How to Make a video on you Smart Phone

Hi everyone, this is Chrissy, and I'm here to take the next 2 minutes to show you how to make more engaging videos using your cell phone. And you might think, well, why is this important? Well, if you look at some of the data that they are collecting, it's predicted that in the next 2 years, 80% of all content marketing will be done via video. And there are a few simple steps that you can take to make your videos more engaging, which then makes your content marketing more effective. Here are some steps. One of the first and easiest things that you can do is to get the phone out of your hand to eliminate the shake and leverage things within your environment that can act as a tripod and hold your camera steady. One of the easiest things that you can do is make sure that you have a clean lens, because let's face it, nobody really wants to look through the filter of the lint that was in your pocket from where you keep your phone. Or ladies, if your kids constantly throw crumbs in your purse and that's where you keep your phone, you're going to want to make sure that you do have a clean lens before you begin shooting. Another really easy thing to focus on is making sure that you have a uninterrupted path of voice to your microphone. Anytime that you bring things between your mouth and the microphone, it's really going to muffle the sound, and your viewers are going to notice that, and then they're not going to have a very clear picture of what it is you're trying to say. So let's talk briefly about lighting. I know I'm breaking the rule by hand holding the phone, but it's going to be the best way for me to demonstrate finding appropriate light where you are, where you want to shoot.
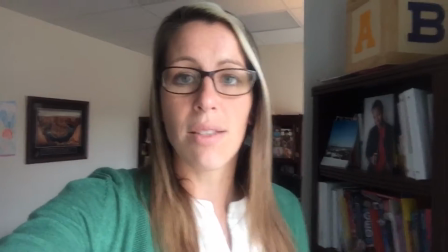(1:55)
And so I've chosen this because this would be the ideal lighting in this office.
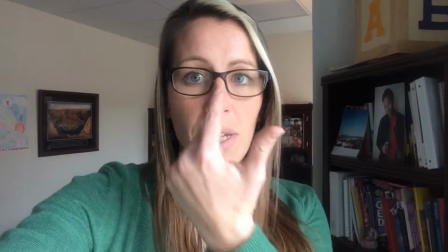(2:00)
It's allowing depth on my face because you can see the shadows here and nothing's blown out.
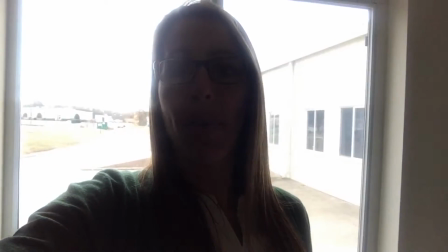(2:05)
Now, if I were to come back here, this is what's called backlighting, and cell phones have a difficult time adjusting to this,
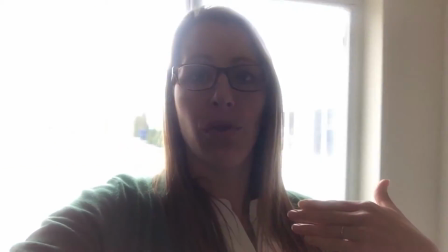(2:12)
and so the subject is typically blown out, or you'll find that portions of them disappear inside of the screen.
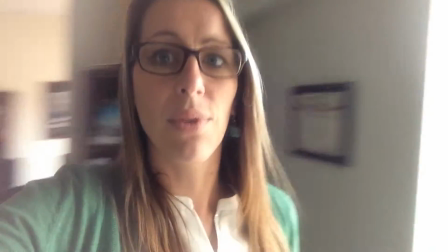(2:19)
So you want to try to avoid backlighting as much as possible. Again, here would be the ideal lighting.
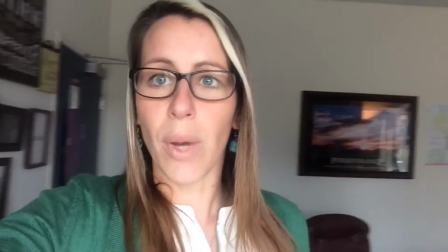(2:25)
Now, if you shoot this way, it's not as visually appealing.
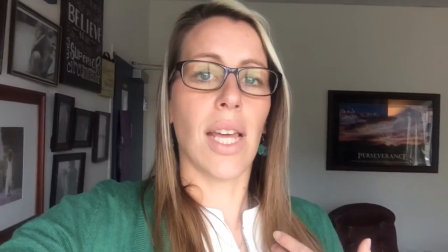(2:30)
This would be called flat light. You'll notice that a lot of the shadows on my face are gone.
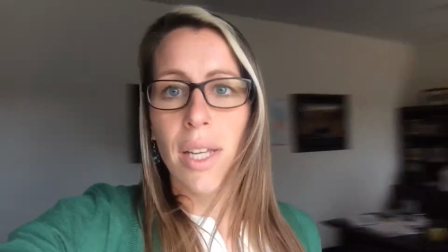(2:35)
This does not add a lot of visual interest to the viewer. So again, here would be the ideal light. I'd say in all three of these scenarios, the one you really want to avoid is backlighting. I think something that we always take for granted is making sure that we shoot video horizontally, or people call it landscape mode.
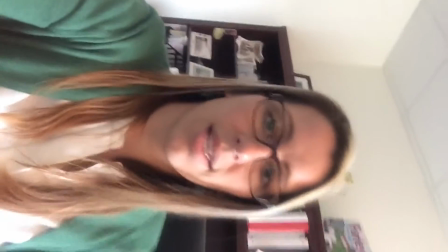(2:57)
And when you go into portrait mode, it's really going to jack up your video and it's going to be hard for us to lay it out. So make sure that inside of your video you are shooting in horizontal mode.
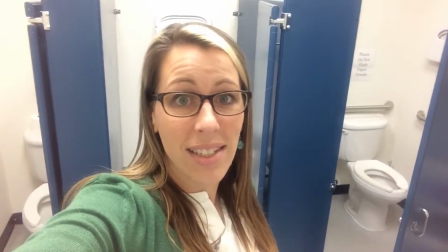(3:13)
So your background is of utmost importance.
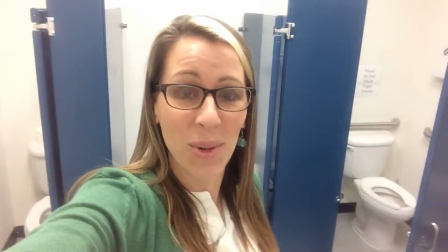(3:16)
Choosing where you shoot your video will certainly set the tone for the type of message that you're trying to convey.
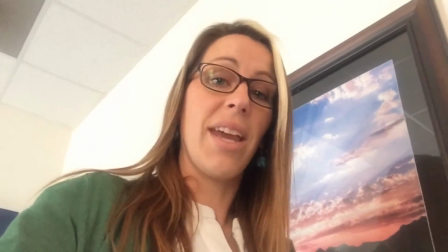(3:24)
Something to think about is the angle that you hold the camera at. This is certainly not the most appealing angle.
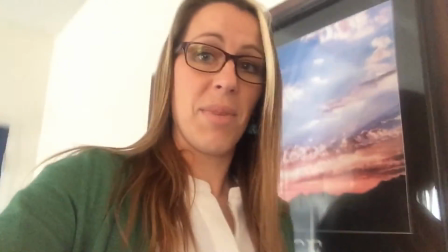(3:30)
It tends to make the double chin stand out a little bit. So you want to make sure that when you're videoing, ideally you're looking up a little bit.
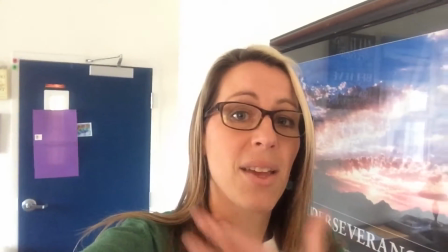(3:38)
It's going to help define that jawline. So for those that are still trying to lose the Christmas tin there, hold it up a little bit and it'll help you instantly lose weight. Now that we've covered some of the more common just tips and tricks to making your video engaging, one of the most important parts is making sure that you're you. You want to make sure that you're animated, that you're confident, that you have body language that implies you're having a conversation with the audience. A key piece is to not necessarily look at the lens. You want to look through it as if your audience is in there. Really engage with them. Appear confident, like I said.